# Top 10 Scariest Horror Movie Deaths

Let's play Would You Rather. Okay, would you rather get stabbed in the shower, eaten by a shark, or birth some sort of alien fetus thing out of your stomach? What, is that not how this game works? All right, well, whatever. Hey guys, I'm Rebecca from WatchMojo, and today we're counting down our picks for the top 10 scariest horror movie deaths.
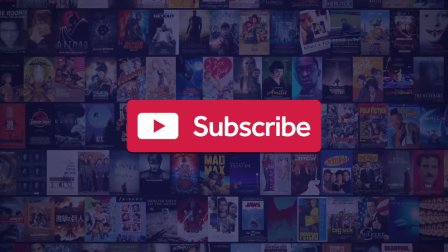Before we begin, we publish new content every day, so be sure to subscribe to our channel and ring the bell to get notified about our latest videos. We're ranking these deaths based on how scary they are, obviously, as well as their legacy and influence on the horror genre. Also, I feel like this goes without saying, but since we are talking about deaths here, a spoiler alert is now in effect.
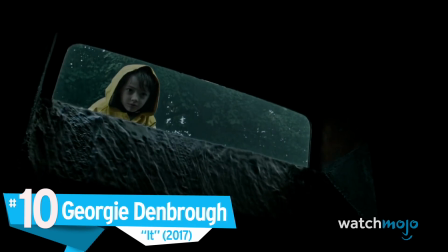Let's get to it. Number 10, Georgie Denbrough, It.
Hiya, Georgie.
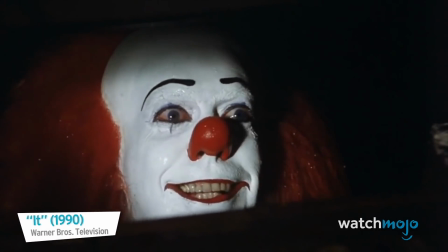Now this is how you open a horror movie. While this scene was one of the miniseries most famous, the 2017 film turned the horror up to 11.
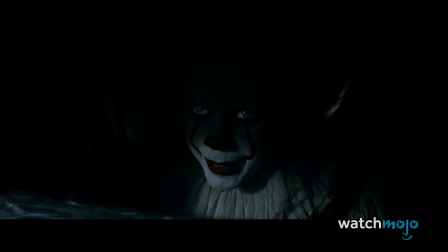Pennywise is made much more animalistic, as he gleefully toys with Georgie, staring at him with violent hunger in his eyes and drool on his chin.
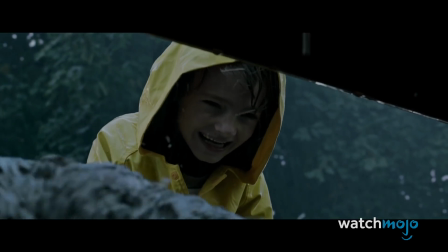It's immediately clear that something isn't right, aside from there being a clown in the sewer.
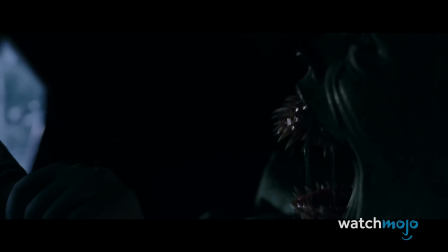And then, he proceeds to bite Georgie's arm off and drag him into the sewer as the young boy attempts to crawl away,
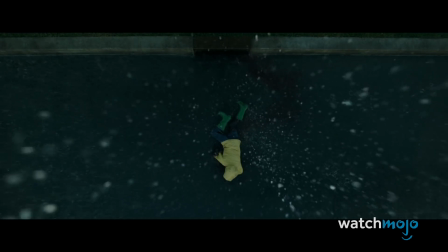crying for help sans arm. It's a terrific and terrifying establishment of the brutality of Pennywise.
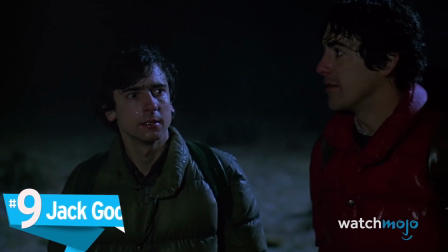Number 9, Jack Goodman, An American Werewolf in London. Who knew that John Landis of Animal House could direct one of the scariest movies of the 80s?
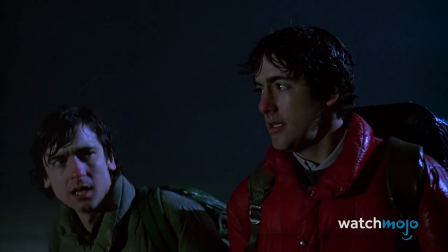An American Werewolf in London starts with Jack and David being hunted on the Yorkshire moors.
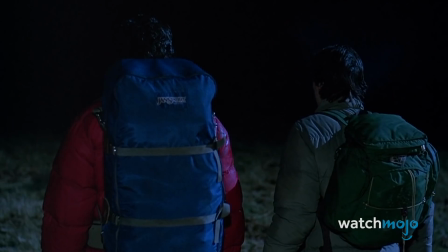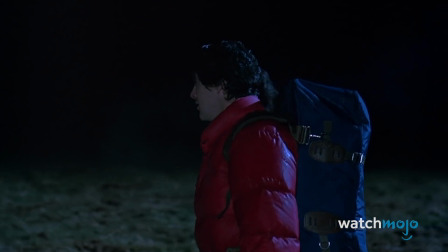It's moving. It's circling us.
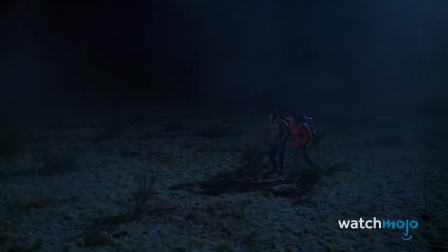After a false jump scare gets the audience on edge, Jack is attacked and brutally mauled by the werewolf.
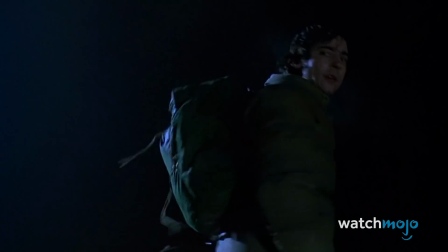Where are we going? I don't know. I'll tell you when we get there. Okay, because... Oh! You really scared me, you shithead.
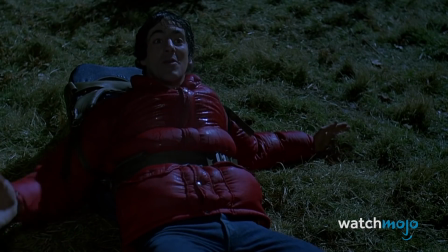You gonna help me up or what?
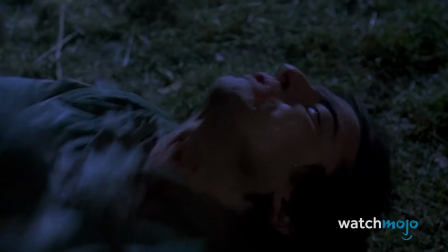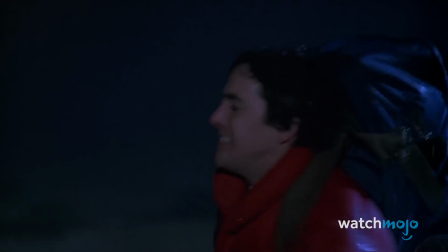What makes the scene so horrifying is its realism. Jack's blood-curdling screams are full of convincing pain and fear,
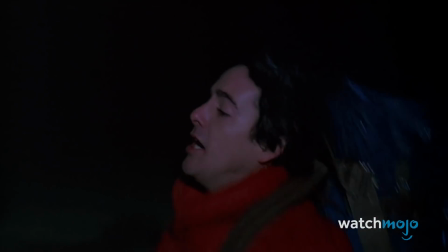and his body is completely torn to shreds, leaving his corpse a bloody mess.
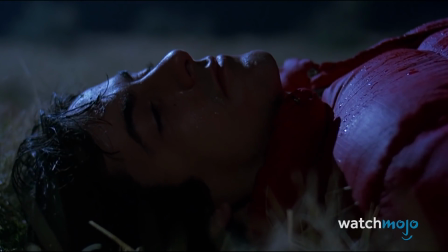The scene plays on our primal fears of large and dangerous creatures,
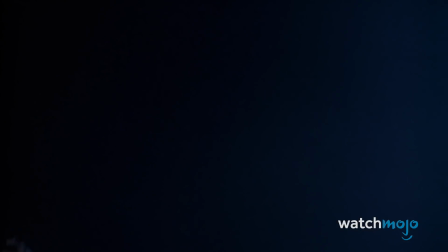and it's arguably one of the scariest animal attack scenes, supernatural or otherwise, in movie history.
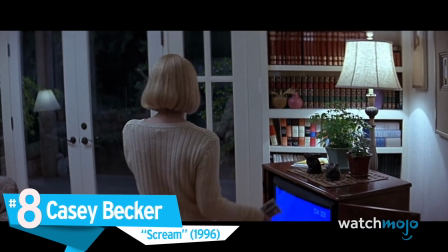Number 8, Casey Becker, Scream.
Why do you want to know my name?
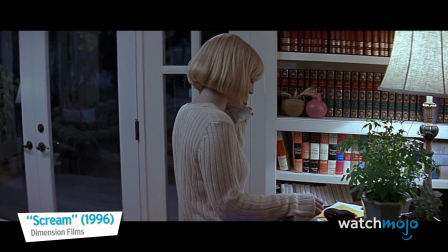I want to know who I'm looking at.
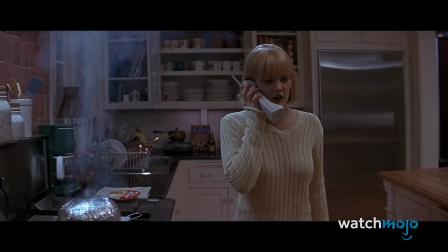Scream helped revitalize the slasher, and this scene in particular was a major reason for the renewed interest.
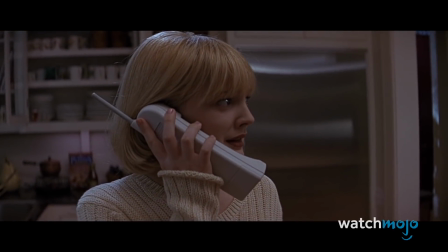The opening of the movie famously sees Drew Barrymore's Casey Becker taunted by a mysterious and creepy caller.
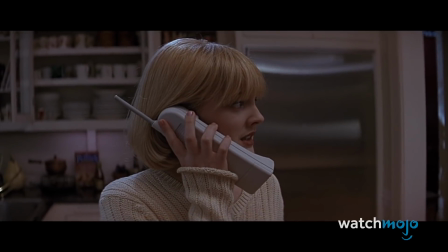Some kind of joke? More of a game, really. Can you handle that?
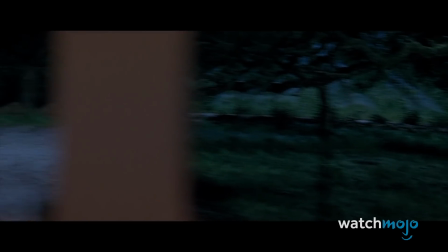Blondie.
The calls begin rather playfully before spiraling into depravity and horror as Casey's boyfriend is murdered,
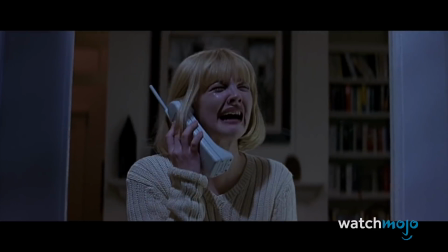and Casey becomes the subject of malicious taunts.
Oh, God! I wouldn't do that if I were you.
She's then stabbed to death and hung from a tree for her parents to see. The progression of the phone calls, the sense of isolation and hopelessness that the scene conveys,
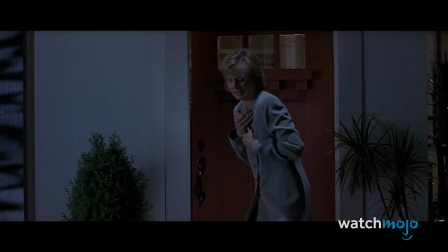and the violence of the murder all combine to create one of the most memorable opening sequences in horror movie history.
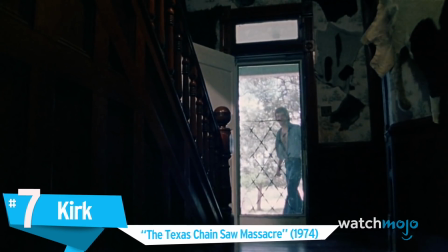Number 7, Kirk, The Texas Chain Saw Massacre.
Hello? Is anybody home?
Casey's death might have reinvigorated the slasher genre, but Kirk's death arguably started it.
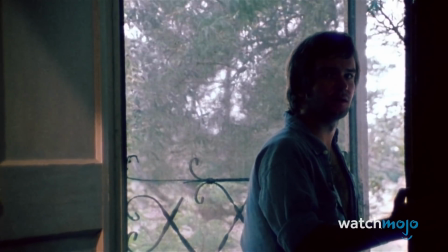After entering a creepy house, Kirk is suddenly taken out by Leatherface in one of the most surprising and scariest deaths in horror.
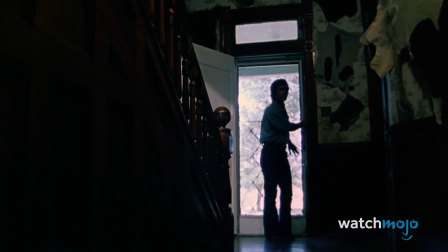Leatherface scares both Kirk and the audience by coming out of nowhere, and the sheer brutality of the hit and Kirk's twitching body leaves you reeling.
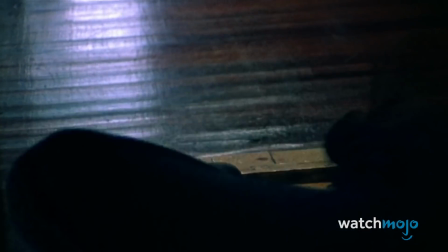The scene ends with Leatherface slamming the door, serving as an ominous exclamation point to the horror we just witnessed.
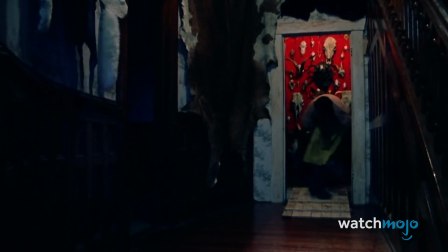It's both shocking and shockingly realistic, and it helped set the grim and violent tone for one of the most controversial movies ever made.
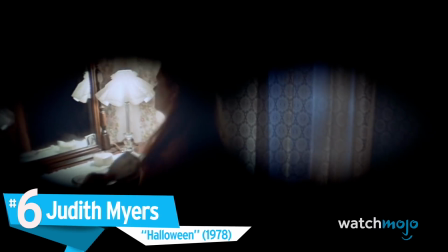Number 6, Judith Myers, Halloween.
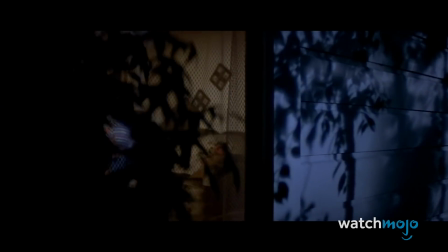In this scene, we watch from the perspective of an unknown assailant as he stalks 2 teenagers from outside the house.
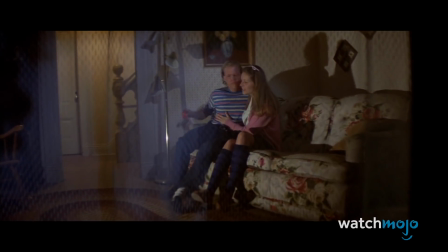We are alone, aren't we? Michael's around someplace.
We're then forced to witness the brutal murder of the woman through the eyes of her killer,
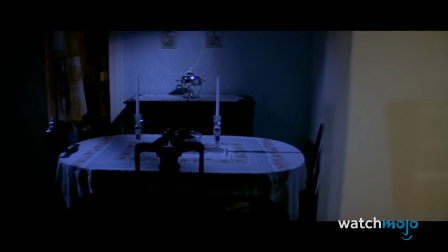making us feel complicit in her death, almost as if we're the ones carrying out this horrible display of violence.
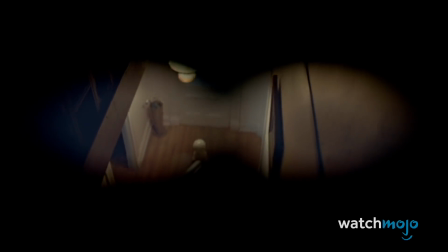The movie then goes in a completely unexpected direction when the killer is revealed to be the 6-year-old brother of the victim.
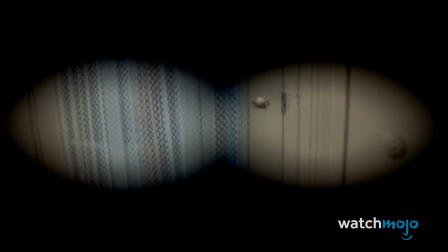The shot of the emotionless Michael standing amidst his shocked and horrified parents is now an iconic piece of horror imagery.
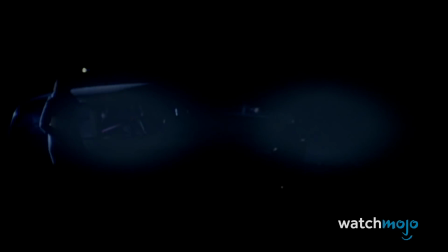It showed us that psychopaths can be anywhere and be anyone.
Michael?
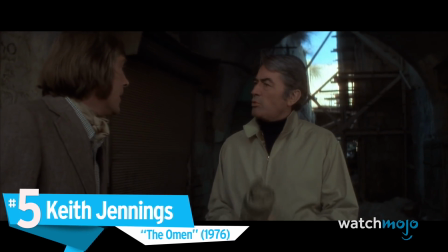Number 5. Keith Jennings, The Omen. It doesn't get any better than 70s horror.
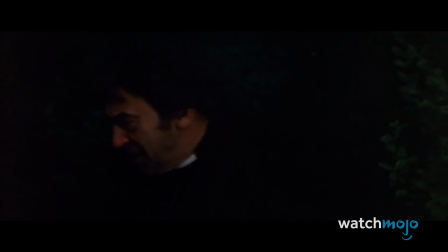Not only were these films constantly breaking new ground, they also still hold up incredibly well to this day.
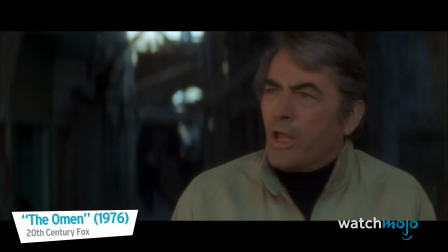It's not a child. How can he know that? Maybe he's wrong. It's insane.
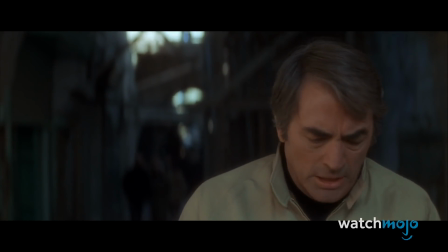I won't have anything to do with murdering a little boy. He's not responsible.
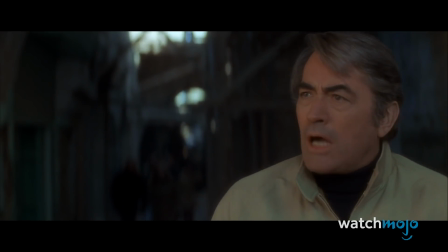I won't do it.
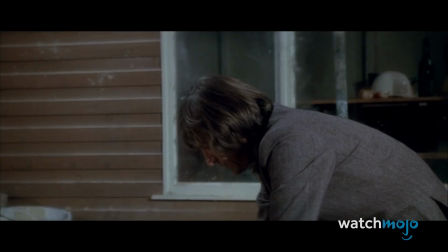While attempting to retrieve a pair of discarded daggers, Keith is decapitated by a pane of glass, and his head spirals in the air before landing by his feet.
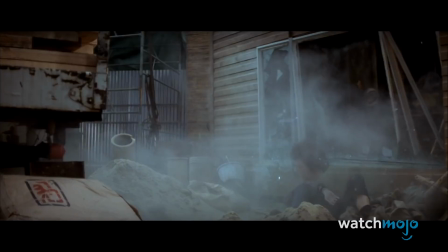The suddenness of the death, the gore, and the eerie music combined to make this one of the most memorable death scenes in cinema.
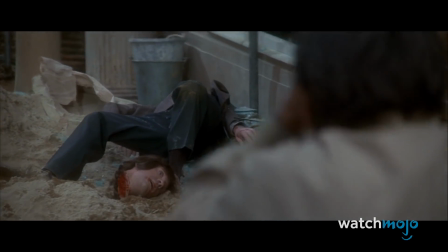At the time, this was one of the most violent things ever seen in a mainstream Hollywood film, and it helped pave the way for a wider acceptance of violence and gore.
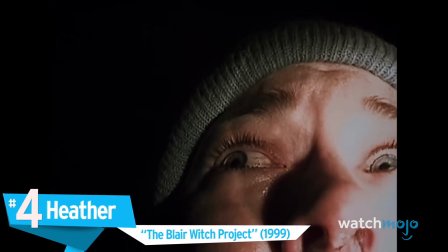Number 4. Heather, The Blair Witch Project.
I'm scared to close my eyes.
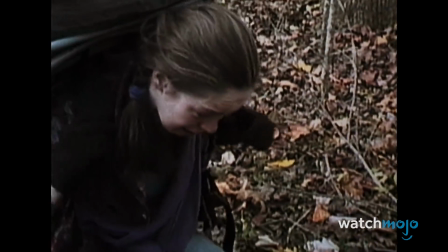I'm scared to open them.
Love it or hate it, there is no denying that this film has one stunner of an ending.
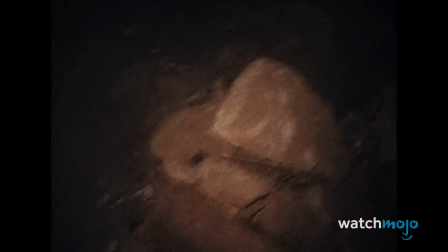Heather and Mike are separated while investigating a creepy as all hell house in the middle of the woods.
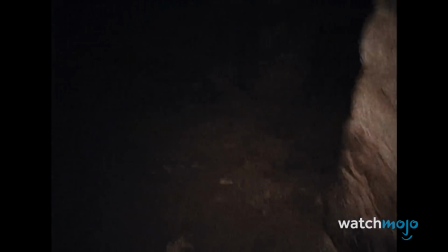Judge.
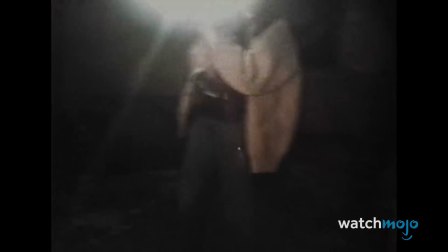Heather eventually finds Mike facing a wall before she's attacked from behind by an unseen force.
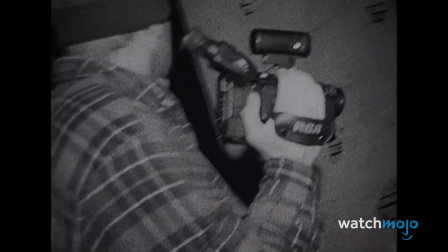The events leading up to the death are scary enough, like the abandoned house and Josh's far-off cries,
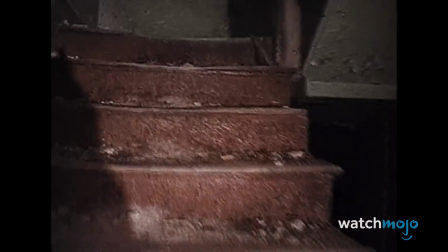but it's the images of Mike in the corner and Heather dropping the camera that really stick in our minds.
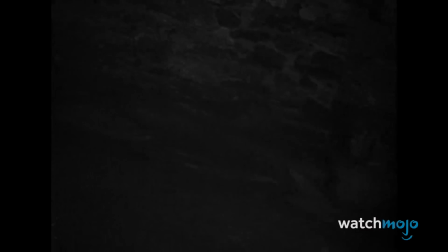It's a bleak ending, and its refusal to answer questions makes it all the more unsettling.
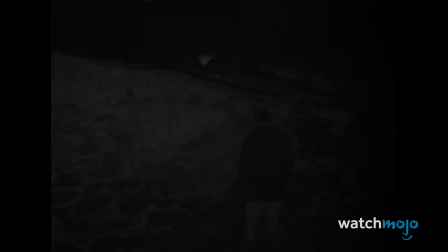It leaves you and your imagination to fill in the blanks.
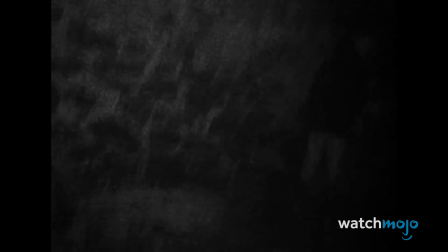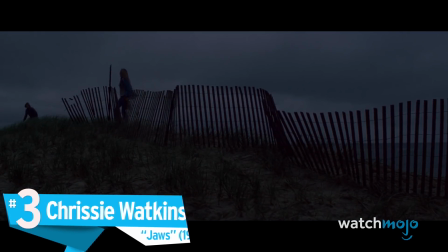Number 3. Chrissie Watkins, Jaws.
What's your name again? Chrissy, Where are we going? swimming!
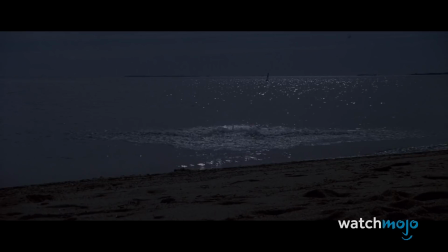Chrissie's death is arguably the best opening scene in horror movie history.
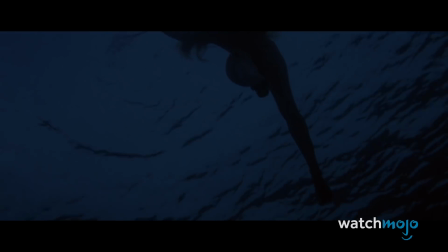Susan Baccalini's acting is simply superb, as she successfully sells every last scream, gasp, and plead.
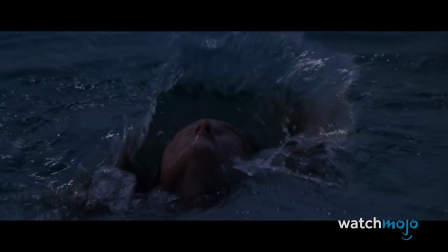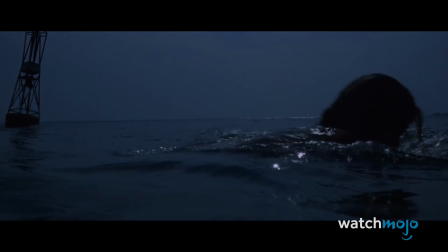Steven Spielberg also made a fantastic decision in never showing us the shark.
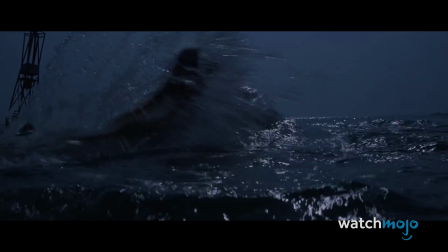We watch in sheer horror as this woman is dragged around by an unseen entity, again allowing our imaginations to run wild.
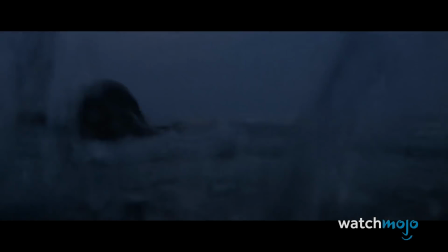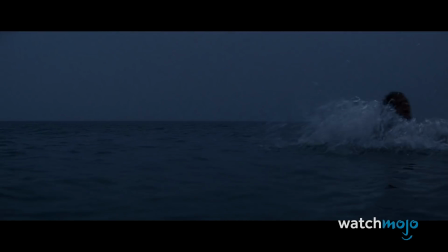The scene also ends on a spectacular note, as the horrifying music abruptly ends as Chrissie is dragged under mid-scream, leaving us with the seemingly peaceful and calming sounds of the ocean. We knew better though, and it made us never want to go swimming again.